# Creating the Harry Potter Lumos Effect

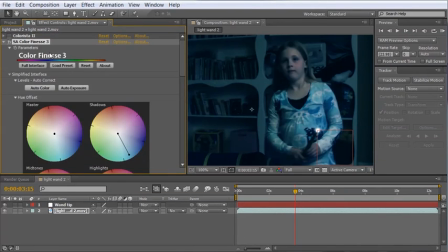[4:20]
I just happen to like Colorista a little bit better, which is why I use it.
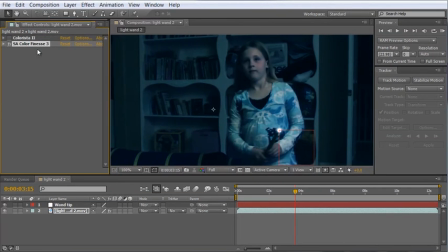[4:24]
And we can toggle these off and on. You can see not a whole lot of difference between the two, but for this I'll stick with Colorista. But I'll leave the color finesse on here, so if you have CS5 and you want to open this project file,
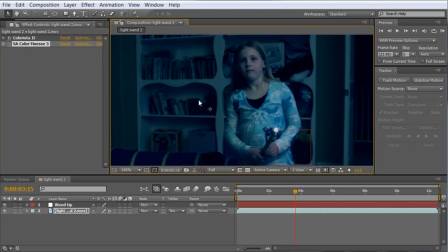[4:40]
you can just simply turn that on or toggle it on and you're ready to go. Okay, so we've got our color correction done.
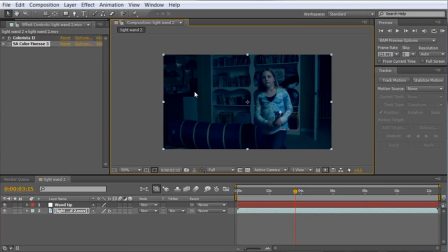[4:46]
Let's go ahead and build our glow on the tip of our wand. And to do this, I'm going to create a new solid layer.
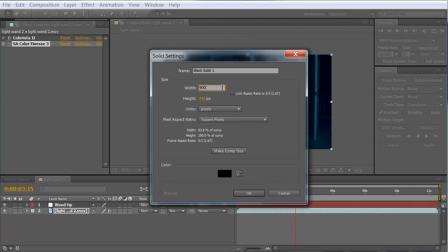[4:52]
I'm going to make this solid layer 900 by 900, and we're going to call this glow.
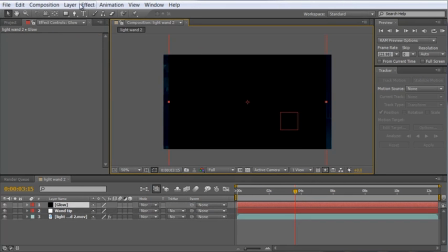[5:01]
Choose OK. And to this layer, I'm going to add effect generate lens flare. Now it seems kind of strange at first, but stick with me. Let's go ahead and put our lens flare right in the middle of our layer here. So 450, 450 on a 900 by 900 layer.
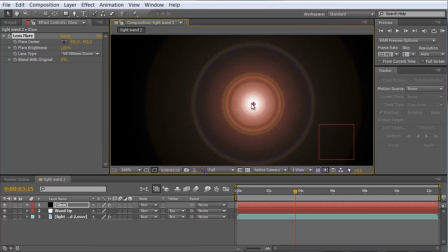[5:19]
And if we zoom in here, you can see that what we've basically done is created a bunch of concentric circles. Now I'm going to change the lens type from the 50 to 300 millimeter zoom to the 105 millimeter prime,
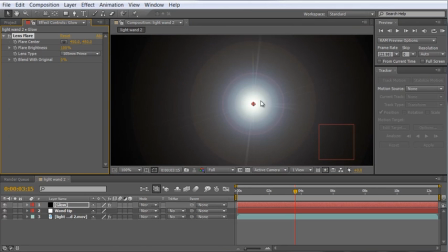[5:30]
which I think gives us some colors which are more in line with the tealish color we have in our scene, but we still get some nice color variation from the bright whites in the middle to the blues and reds, yellows, and going on out.
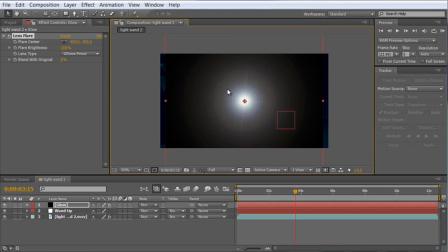[5:44]
And I think that looks nice. It's a little too sharp though, and we want to blur this out to give us a nice diffuse look.
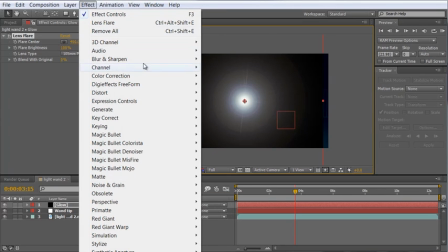[5:51]
So what I'm going to do is apply Effect, Blur and Sharpen, CC Radial Blur to our layer.
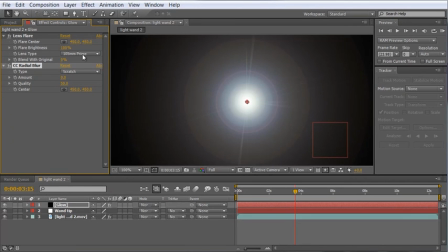[5:57]
And if we zoom in here and increase the amount, you can see that what we're doing is just kind of blurring out the rings here to make them look a little more put together or soft.
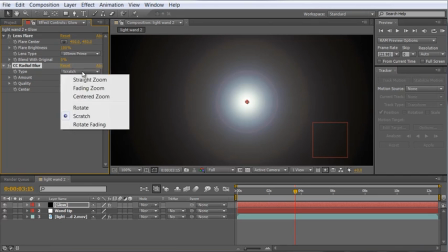[6:08]
I'm also going to change the type from Scratch to Fading Zoom,
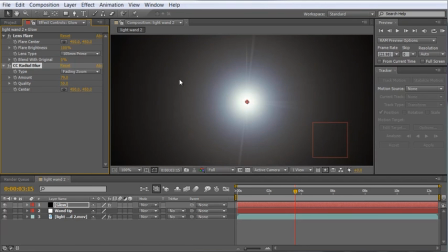[6:14]
which just changes things a little bit and smooths them out even a little bit more. And another thing I like about using this flare instead of just a simple glow on perhaps like a circle layer or something like that is you get these nice streaks,
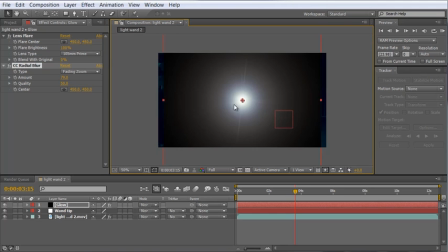[6:26]
which I think adds a lot to the character of this effect. I also want to add a circular mask to this so I can feather the edges out and not have any problems with sharp lines here at the end if this isn't totally black over here on the side.
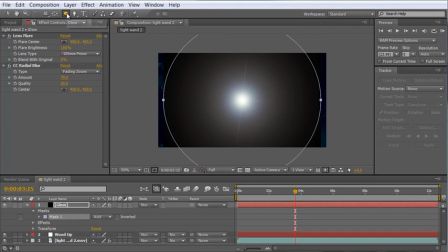[6:41]
So let's grab the elliptical mask tool and double click it. And what we've done is create a circular mask on this layer. We can solo this out. And you can see we've got this kind of fading out here to the side. What I want to do
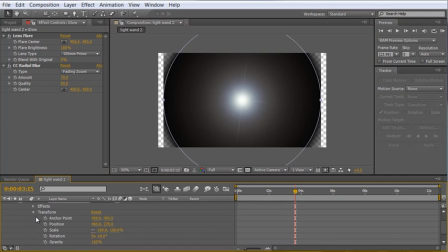[6:55]
is twirl down the mask parameters here.
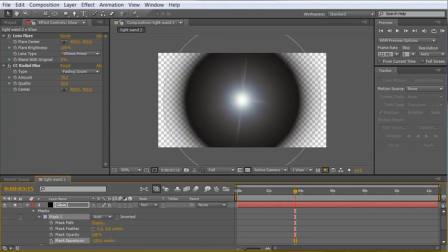[7:00]
I'm going to bring the expansion in quite a bit and then feather that mask out. And it's important that we don't get any white or lighter areas here at the side because it'll ruin the look and you'll get a nice big line through your footage,
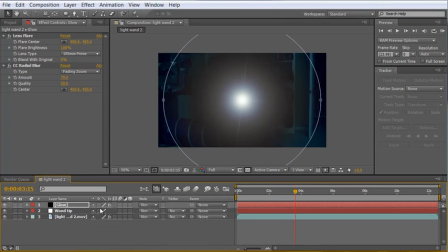[7:19]
which we don't want. Okay, let's change the transfer mode from normal to screen. And now what we can do is hit S to reveal the scale of this layer and just scale it down to fit into the scale of our scene.
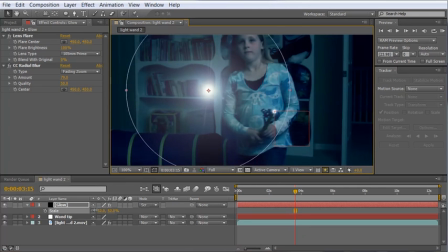[7:33]
Now that we have it kind of scaled down where we want it, we can position this over top our
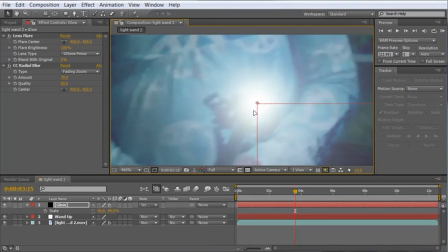[7:41]
little wand tip here, zoom in and get this right in the center of our null object, and we can parent this layer to the wand tip null.
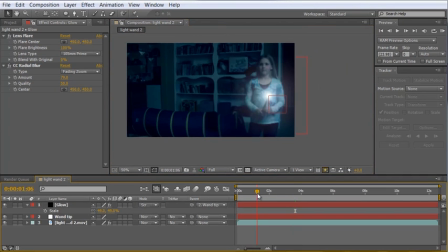[7:50]
If we zoom out here and scrub through the timeline, you can see that this tracks right along with our wand tip, exactly what we want to do.
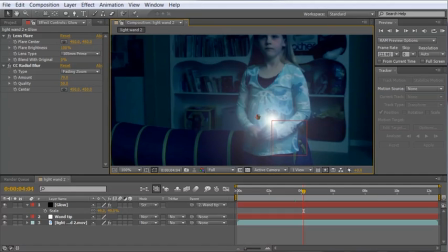[7:58]
Okay, now we need to add a little more pizzazz to this composition, and the way we're going to do that is by adding a chroma ring to this, which kind of expands out.
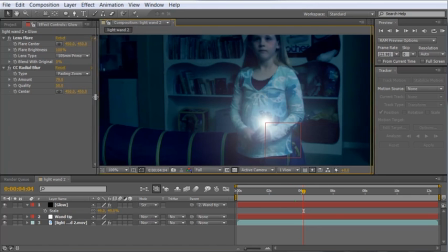[8:08]
And this is one of the things they did in the Potter movies, which I thought really made this effect look a little more interesting. So let's go ahead and take care of that. We're going to build that entirely inside of After Effects with no third-party plugins.
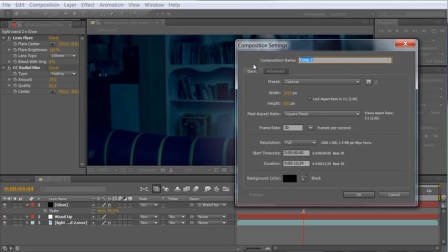[8:20]
Let's create a new composition and call this one Chroma Ring.